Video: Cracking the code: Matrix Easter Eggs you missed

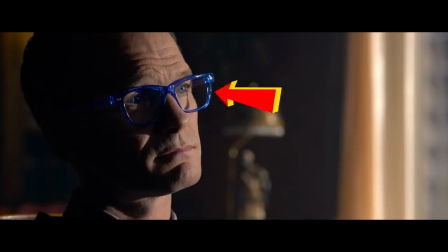[12:25]
And then we finally meet the analyst and notice that he's wearing blue eyeglasses to match the blue choice people make to stay here.
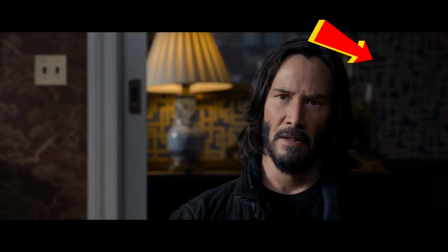[12:31]
Now in the shots in his office, Neo is framed with a maze behind him on the wallpaper to show that he is now traveling through this new Matrix trying to find his way out.
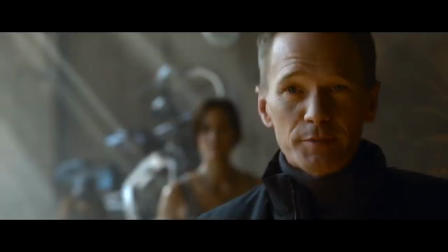[12:39]
The analyst's cat is named Deja Vu, and it gives him the power to rewind and remake events, just like how a movie studio is able to turn back the clock and give us another Star Wars, another Spider-Man, a Matrix, etc. In the original Matrix, a Deja Vu was explained like this.
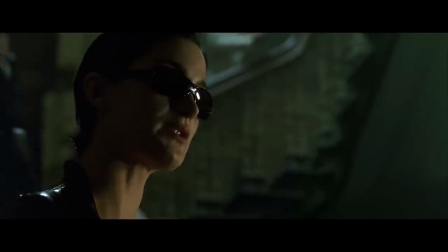[12:53] Deja vu is usually a glitch in the Matrix. It happens when they change something.
But this world is built on deja vu.
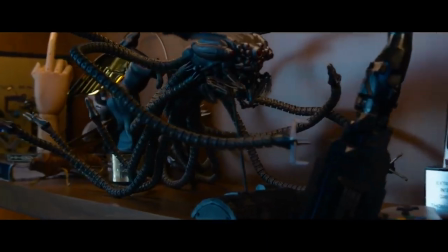[12:59]
It's built on repetition, nostalgia, and the familiar occurring over and over and over.
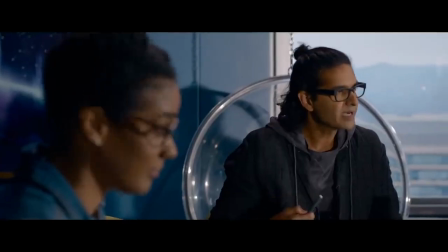[13:04]
Later on, there's a montage where the creatives say the same thing every day.
What made Matrix different?
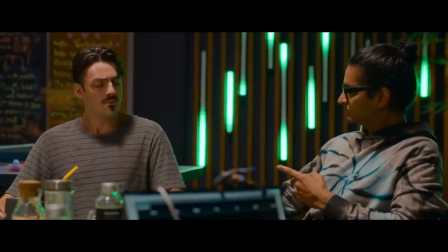[13:10] It effed with your head. What made Matrix different? It effed with your head.
This is saying that there are no new ideas in movie studios anymore.
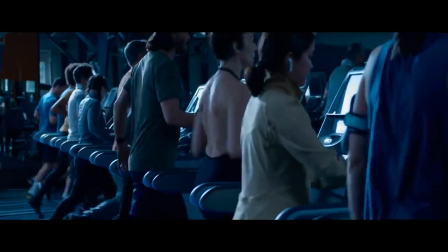[13:17]
Everything is just repeated from the day before. The montage also shows Thomas getting on a blue-hued treadmill, a way to show that he is running in place every day.
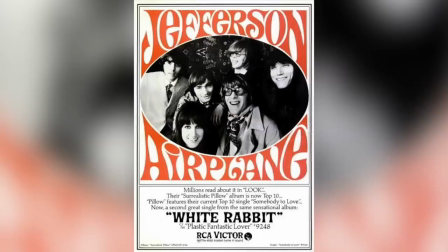[13:26]
And the song that plays in this montage is White Rabbit by Jefferson Airplane, a song that is about drugs and Alice in Wonderland.
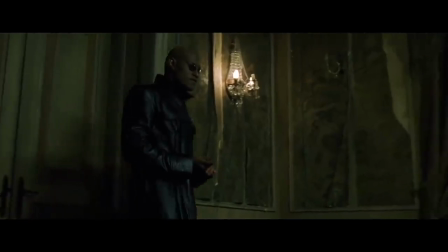[13:32]
And of course, there was a lot of Alice symbolism in the original Matrix.
I imagine that right now you're feeling a bit like Alice.
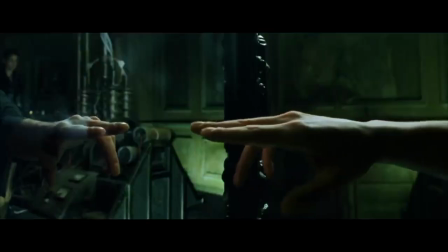[13:41]
There's also the White Rabbit and Passing Through the Looking Glass, both of which are repeated in this movie.
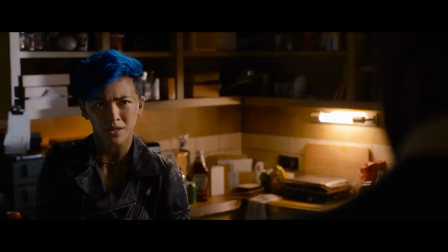[13:45]
Bugs even has a rabbit tattoo and says that her name is Bugs, like the bunny, which is also owned by Warner Brothers.
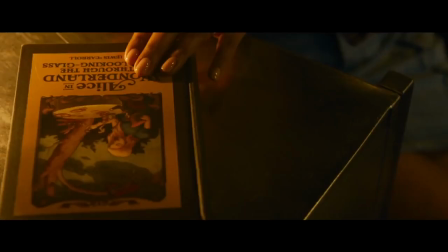[13:51]
Sati even gives Trinity a copy of Alice in Wonderland later in the movie.
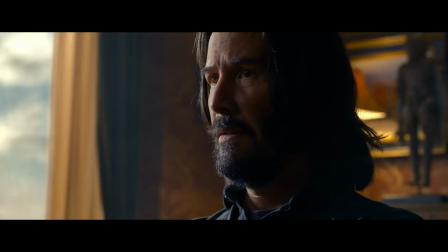[13:55]
Thomas Anderson tells the analyst that he's either crazy or in a simulation, and the analyst replies, that's not a good choice either way.
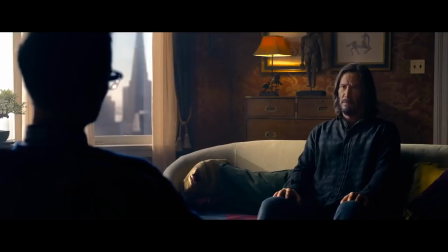[14:01]
And this is actually what the analyst does best. He makes people think they don't have a choice, that this is the only way. You can only choose safety or insanity, but either way, keep scrolling. And I don't have to explain what the blue and red pills mean, right?
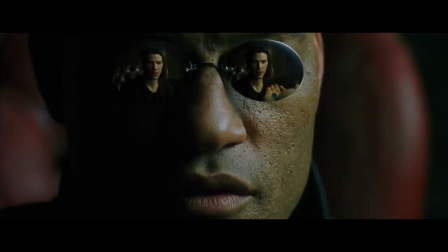[14:12] Blue pill. The story ends. You wake up in your bed and believe whatever you want to believe.
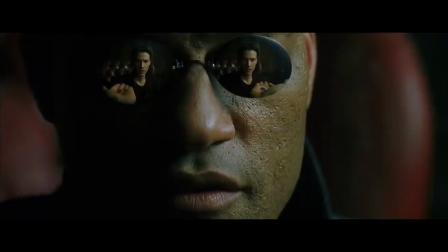[14:18] You take the red pill. You stay in Wonderland, and I show you how deep the rabbit hole goes.
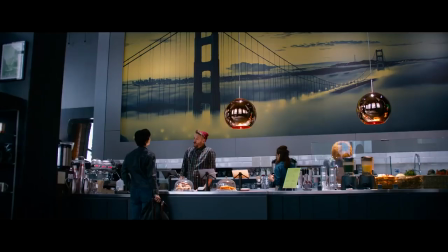[14:25]
And there are actually two coffee shops in the movie which I think is significant. One is Simulate. This is very clean, Starbucks looking, it's a corporate space.
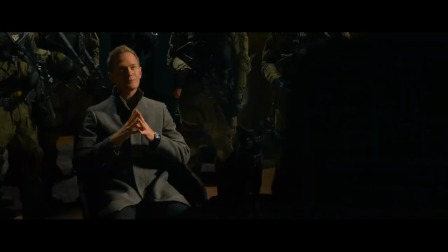[14:32]
This is where the analyst headquarters himself later in the movie. This is a place of control and uniformity.
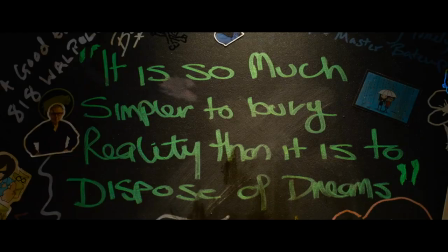[14:38]
The other is where Sati works, which is smaller, more independent, a little more quirky. There's graffiti there that says it's easier to buy reality than to live your dreams. Again, connecting money to this false reality the analyst has built, and also connecting the idea of real life, of living, to dreaming of something bigger, a world beyond.
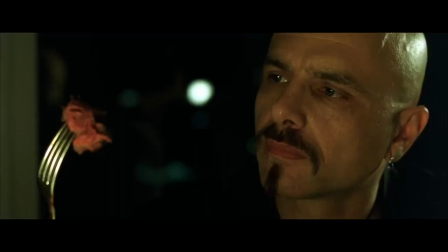[14:55]
During his blue montage, Neo eats a steak, much like Cypher did when he sold his soul to the machines.
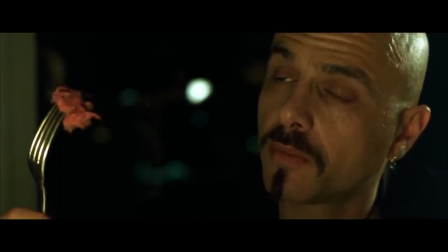[15:00] I know that when I put it in my mouth, the Matrix is telling my brain that it is juicy and delicious.
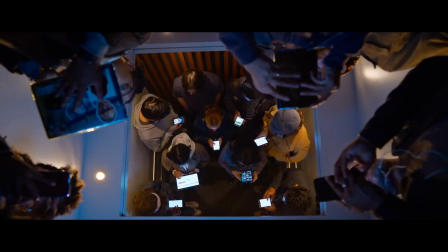[15:09]
We also see him in this elevator, again with a looking glass ceiling, showing that he is looking at a reflection of the real world,
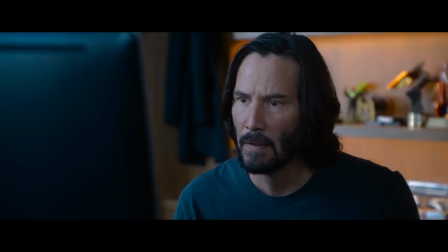[15:17]
just as his game is a reflection of the actual reality outside the Matrix. Everyone on the elevator is on their phones except for him. Now this really hits home the driving theme of the movie.
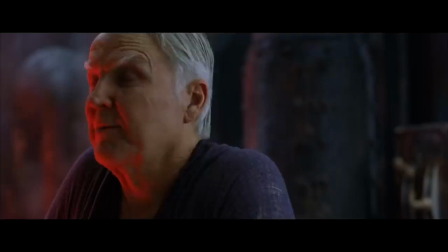[15:27]
The first films were about our mutual reliance with machines. They need us, we need them.
Sometimes I think about all those people still plugged into the Matrix, and when I look at these machines,
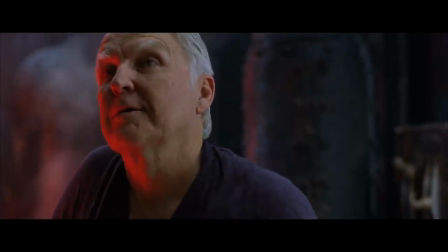[15:36] I can't help thinking that in a way, we are plugged into them.
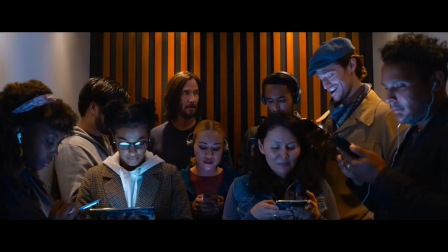[15:41]
Each side of the war used the other to survive. But now, social media has kind of become our own little personal matrix that we've created for ourselves.
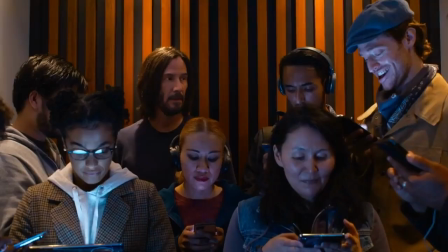[15:50]
Social media has an algorithm designed to keep you scrolling endlessly. This algorithm understands the human brain and how we think, just like the analyst. And to keep us engaged, social media knows how to make us feel like we're missing out on something, or knows how to piss us off, and the algorithm just feeds on this engagement.
Quietly yearning for what you don't have, while dreading losing what you do.
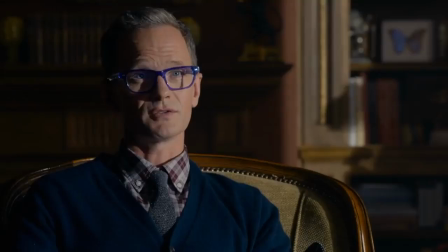[16:11]
So the analyst knows how the human brain works, which is also why he's a psychologist, someone who is trained to understand how humans think.
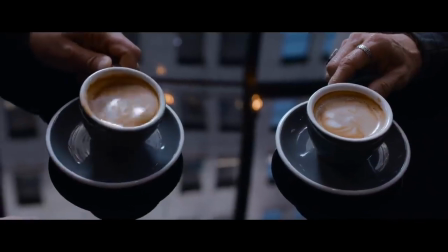[16:19]
When Neo and Trinity meet, she talks about having kids.
I remember wanting a family, but was that because that's what women are supposed to want?
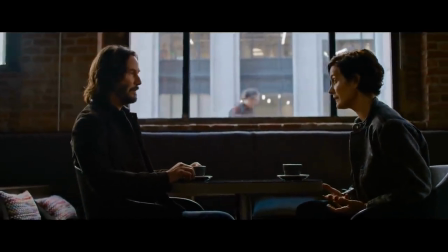[16:27] How do you know if you want something yourself or if your upbringing programmed you to want it?
Again, going back to the theme of control, free will or determinism.